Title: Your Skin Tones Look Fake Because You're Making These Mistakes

Wrong, wrong, wrong. Your intent is good, but your technique is flawed.
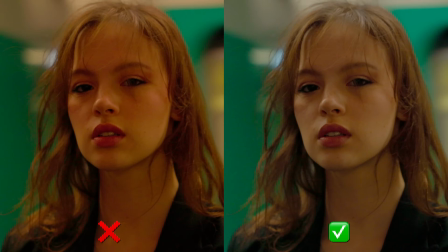Now, before I show you how to get natural-looking skin tones, let's look at what each camera manufacturer has to say about their color profiles.
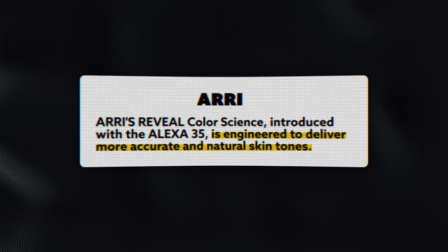When you look at RE, they're talking about how they build their color profile, their color science around skin tones.
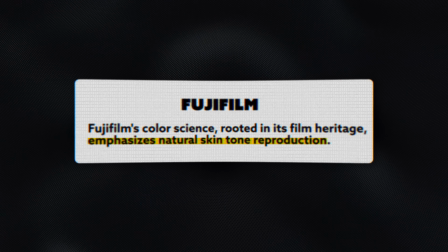Let's go to Canon, same story. Let's go to Fujifilm, same story. Let's go to Sony, same thing.
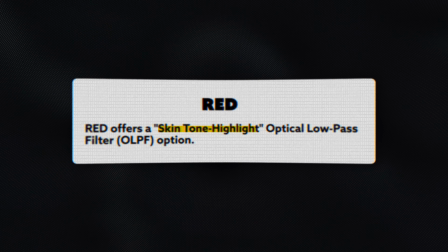Panasonic, exactly the same. red, same exact message. So every camera manufacturer is building their color profile, their color science around skin tones.
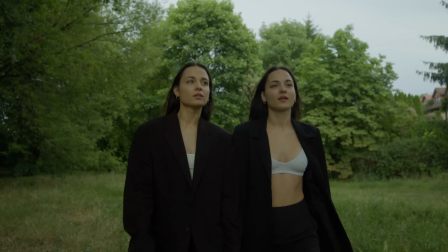So then why do some cameras look green, some have like magenta skin tones? Is it the camera or is it a user error? And that's exactly what we're going to be revealing in this video.
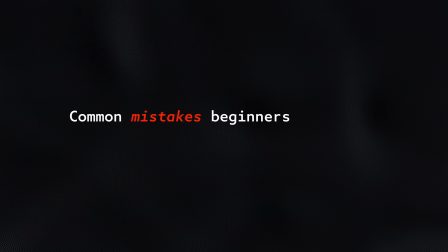So let's start with our common mistakes beginners make when correcting their skin tones.
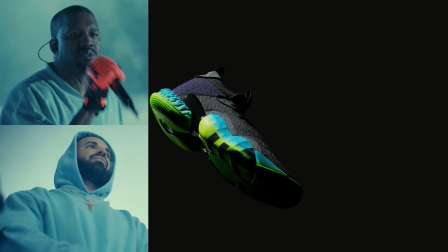For those that don't know me, my name is Kazi. I've worked with brands like adidas amazon prime universal studios and i make no just straightforward
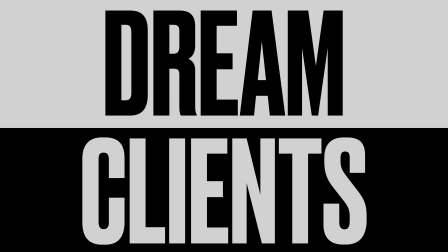color grading tutorials so you can work with your dream clients so
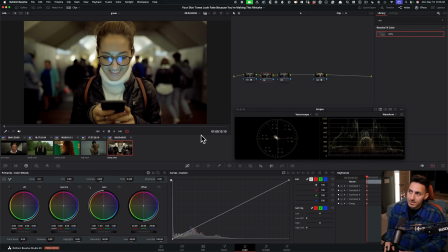now that we know that our camera manufacturers are setting us up for success i've selected
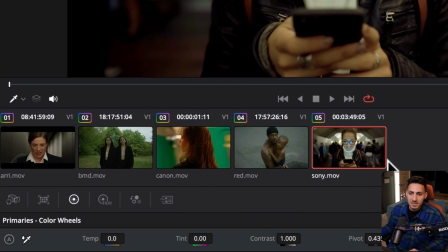our five major usual suspects so ari alexa black magic canon
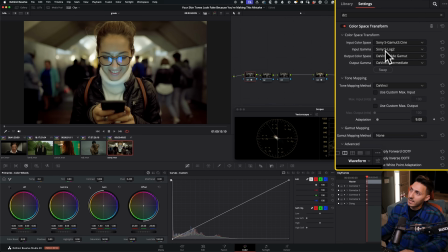red and sony footage all in log and i've gone ahead and done a proper conversion from log to Rec.709,
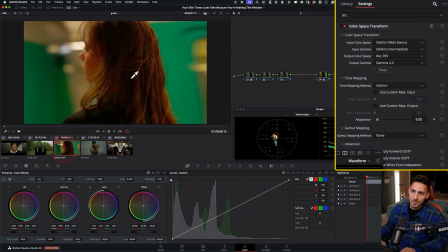log to Rec.709, log to Rec.709, log to Rec.709, log to Rec.709,
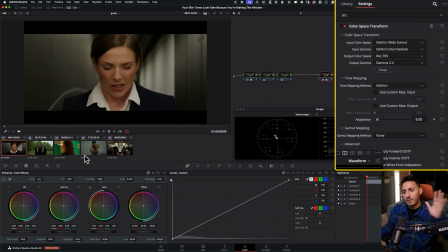log to Rec.709. All right, for all five shots.
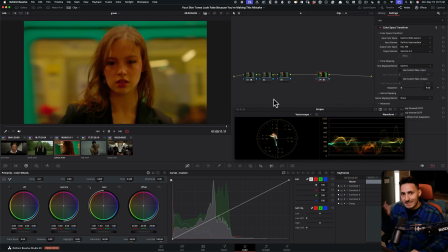Knowing that camera manufacturers are giving you the exact image that you should be working with that is centered around your skin tones,
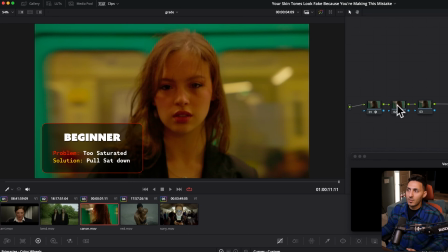a beginner would look at this image and right off the bat go, this is too saturated, and especially the reds.
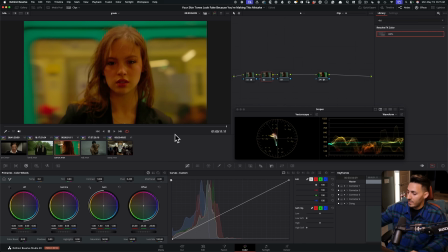We got to pull that down. So they will just go in their global saturation and start pulling it down. So at first, nothing is wrong with it. This actually really, really takes care of all of our problems.
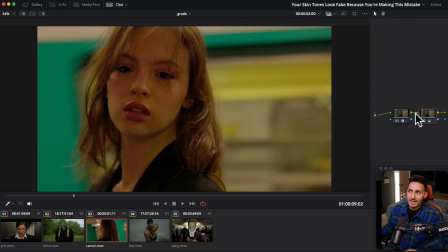The new problem that we introduced in this image is that we disrespected our manufacturer without doing the one thing that I'm gonna later tell you what a pro would do to attack this. We just went and stripped the life out of their look DNA.
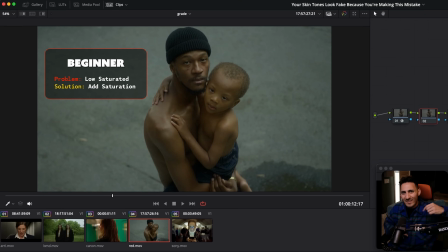Now we got this image right here. It has the opposite effect of the last shot. The last shot was too saturated.
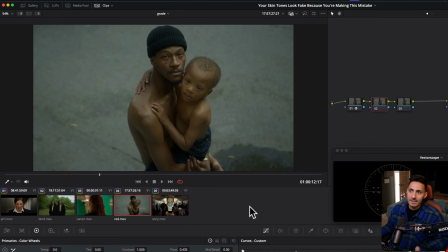This is not saturated enough. So then in this case, what our beginner would do, so they would add more saturation.
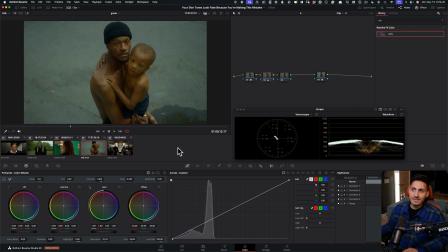And if I put my saturation somewhere around here, all of a sudden I just go, this is actually starting to look pretty good.
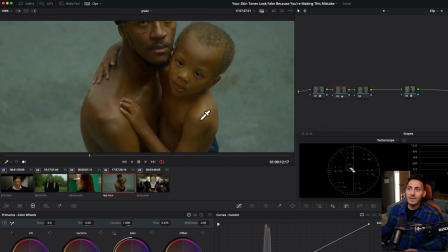Like there's some life in the skin tones now, but we can clearly see this just doesn't look natural.
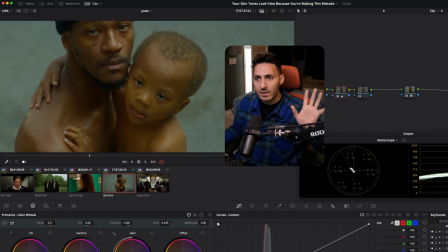This is not how, I mean, you're looking at me in a pretty neutral lighting scenario and my skin doesn't look like this, right? Regardless of like, you know, if he's darker, I'm more fair complected, that's not the point.
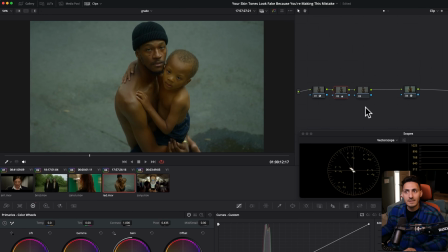The skin tones just should not look like that. So why did they look like that? Because we're injecting something that is artificial compared to what the camera manufacturer intended. And there are better ways to go about it, which I will reveal to you later in this video.
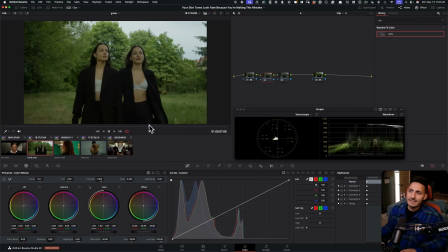Now let's look at this example and we can clearly see that the skin tones are just way more on the yellow side.
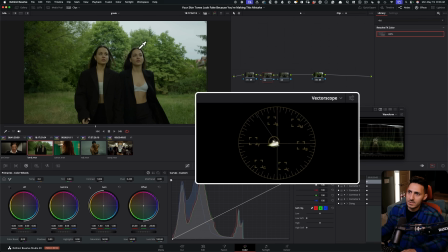So I'm gonna hover over and just look at where it's going to form that circle.
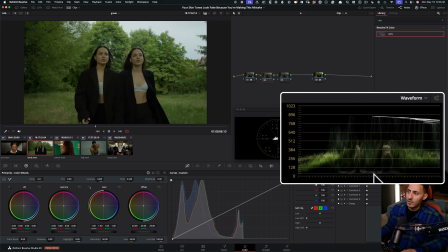I mean, the skin tone is basically sitting right here and we can see how much green is in the image, okay?
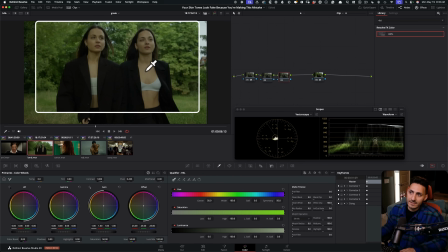So normally, let's just do the advanced stuff. Let's key the skin tone and let's do a good job with it.
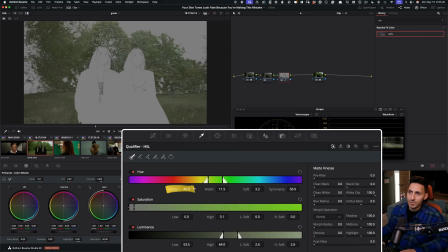So go in our width and close it down, push it around. So we only, only, only affect the skin tones.
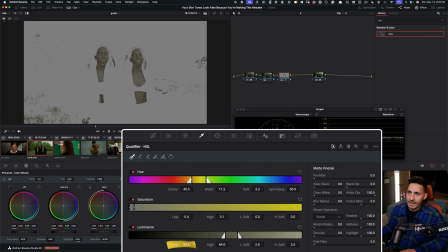Let's pull this up. So we're just not affecting anything else. This is looking good. And now let's go ahead and use our denoise, push it. So the results are really clean.
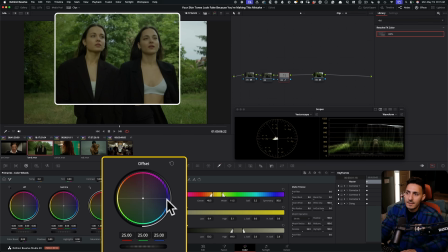And let's just say that they're going to use their offset and pull some of that green out.
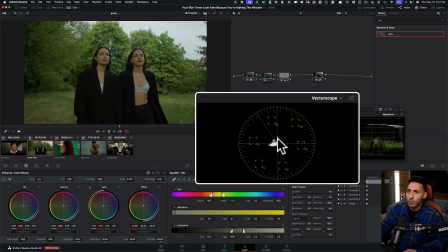And let's just say, even if we do something like that, now we're starting to pull that out and our image looks like that.